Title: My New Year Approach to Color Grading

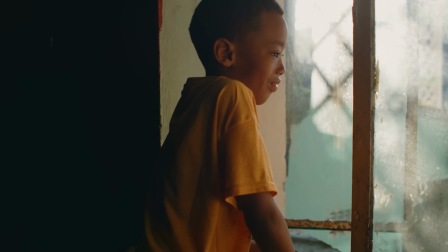The balance node is really not going to change much at all. It's going to be the same basic idea. This is simply going to be a place where I can adjust the overall balance of my image. I have this node set to linear for its gamma, which allows me to apply linear gain and essentially allows me
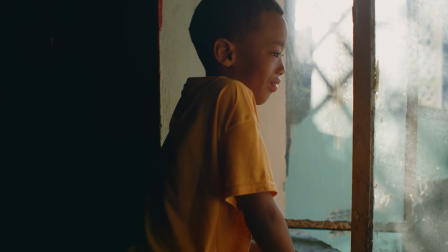to get a bit of a cleaner balancing operation that feels evenly distributed across the bottom, middle, and top of the image, more so than if you were doing an offset adjustment. So that's kind of the logic there, but that's not really much of a change from what we've been doing here on the channel.
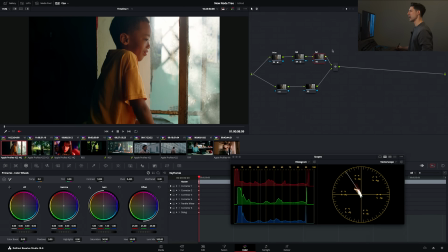And then the third node here in the top section of my node graph here, the primary section, is this saturation node. This is something we've done so much here on the channel and we talk about so much here on the channel that I thought it was time to actually implement it into the template node graph.
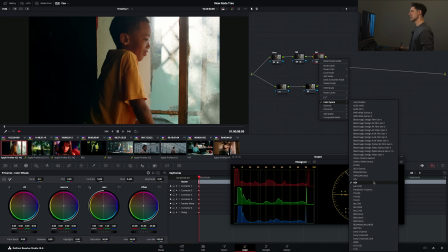And that is this saturation node, which has my color space, set to HSV, and my channels set to channel 2 only. Now, some of you guys may know, if you've hung out here on the channel for a while, I'm not the biggest fan of saturation.
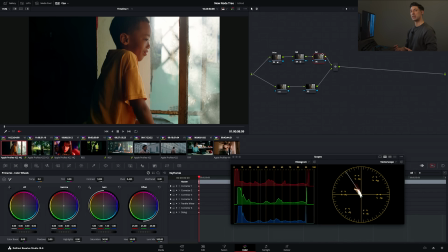I think it actually is a distraction, and we often reach for saturation when we should be thinking for a bit longer about exposure, contrast ratio, or color balance. However, it still comes up all the time where we're like, all right, I've nailed those things, or I feel good about those things, and I do want to increase or decrease my saturation.
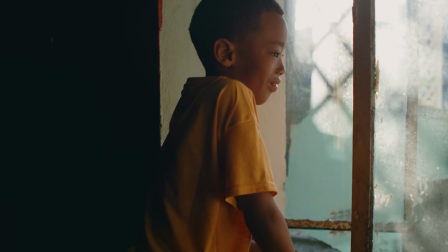That's where a saturation node comes into play. And this is the place where you can now, with this setup that we have here, do things like drive your gamma up and drop your gain down and really shape your saturation with a bit more dimension and a bit more of a filmic response than you're going to get simply by twisting your
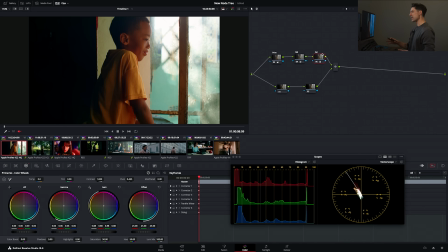saturation up, okay? So that's the third node in this new template node graph. And as you can see, this is all at once kind of minor changes, but it actually changes the way that my grading process works quite a bit.
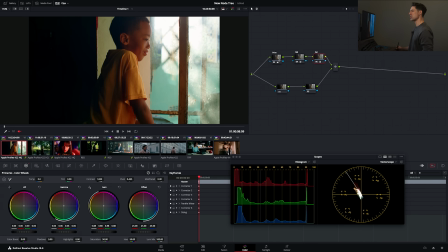So I want to encourage you to try this out, and I'm going to just fly through a couple clips here and show you how this new template node graph works in action as I go through here.
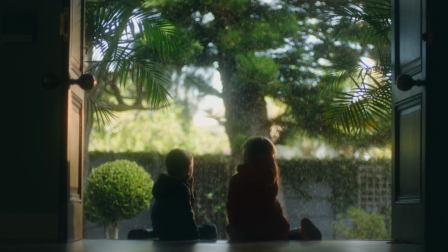So here's one where I want to open things up a little bit, and then just instinctively I want to go for my gamma and gamma things down. I'm grabbing my lift and going toward the right with that. And to be honest with you, it's even difficult to kind of narrate what I'm doing.
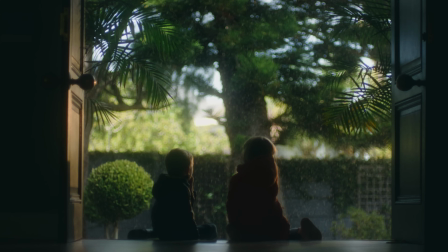I'm just going by feel and by eye and seeing what I like in this image.
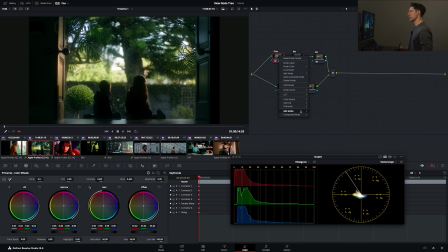Like, that feels pretty nice to me. Same thing I'm going to do here as I did in the prior shot, composite mode, luminosity. Watch my vector scope as I make this change. It just pops back out a little bit. And again, I want to emphasize it's popping back out, but that's really just making it look more like it did before I began adjusting anything in this prime node.
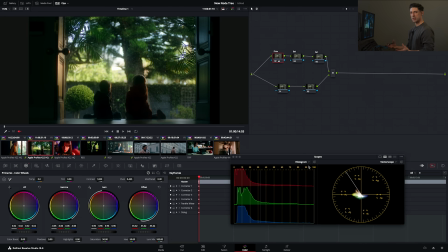And this prime node's whole reason for existence is to adjust the tones of my image. I really don't want to affect my colors in terms of saturations or hues or balance or anything like that right now. I just want to affect tonality. So if I'm feeling like that's changing as I make those adjustments to offset, lift, gamma, or gain,
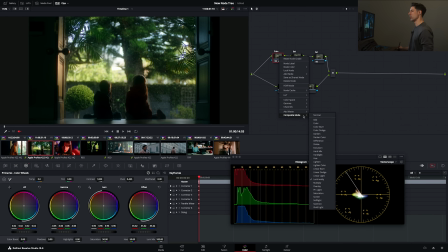then I'll often go in and flip that composite mode to luminosity in order to get that a little bit more consistent,
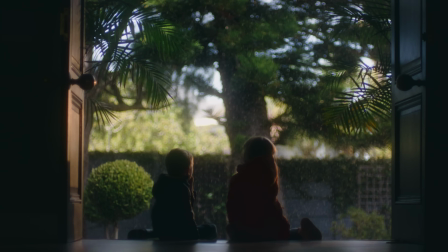okay? I'm gonna go over here to my balance and maybe move this just a little bit away from green and a little bit more toward cyan. Actually, I'm gonna try the opposite. I'm gonna go away from green, but a little bit more up into the kind of goldy vector, like so, before, after.
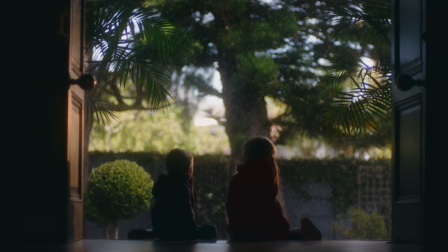That's nice, maybe not quite so much of it. And now this is another one where the saturation node is a good one that I'm glad that I had this one handy, because I am going to increase my saturation gamma a little bit just to get a little bit more color up in those leaves.
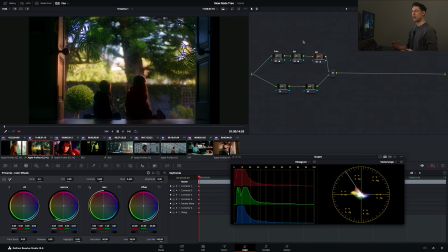Now, this is a good example too of somewhere where you want to be careful. I've talked about this in the past, but when you're driving your sat gamma in a preset sat node like we've got set up here in HSV with channel 2 turned on like so, you can get really, really pretty results that you're not going to be able to get any other way, but you also need to be careful that you don't go too far.
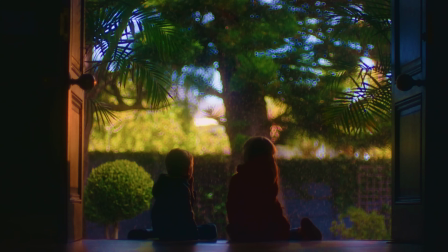Watch what happens if I go too far. I'm going to start to get things tearing up in the foliage up here and things looking kind of odd. So you want to be careful that you're not going too far and just hitting this the right amount. So something like that feels really nice, all right?
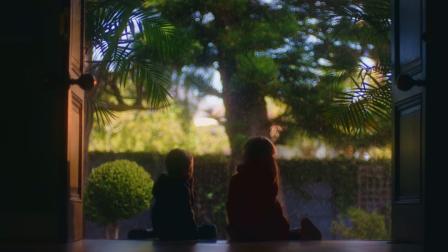And now I even want to go back to my primary node, and I feel like I could even soften out my shadows just a little bit more potentially, maybe something like that. And now I can go back over to my sat node and pull back that sat gamma a little bit more.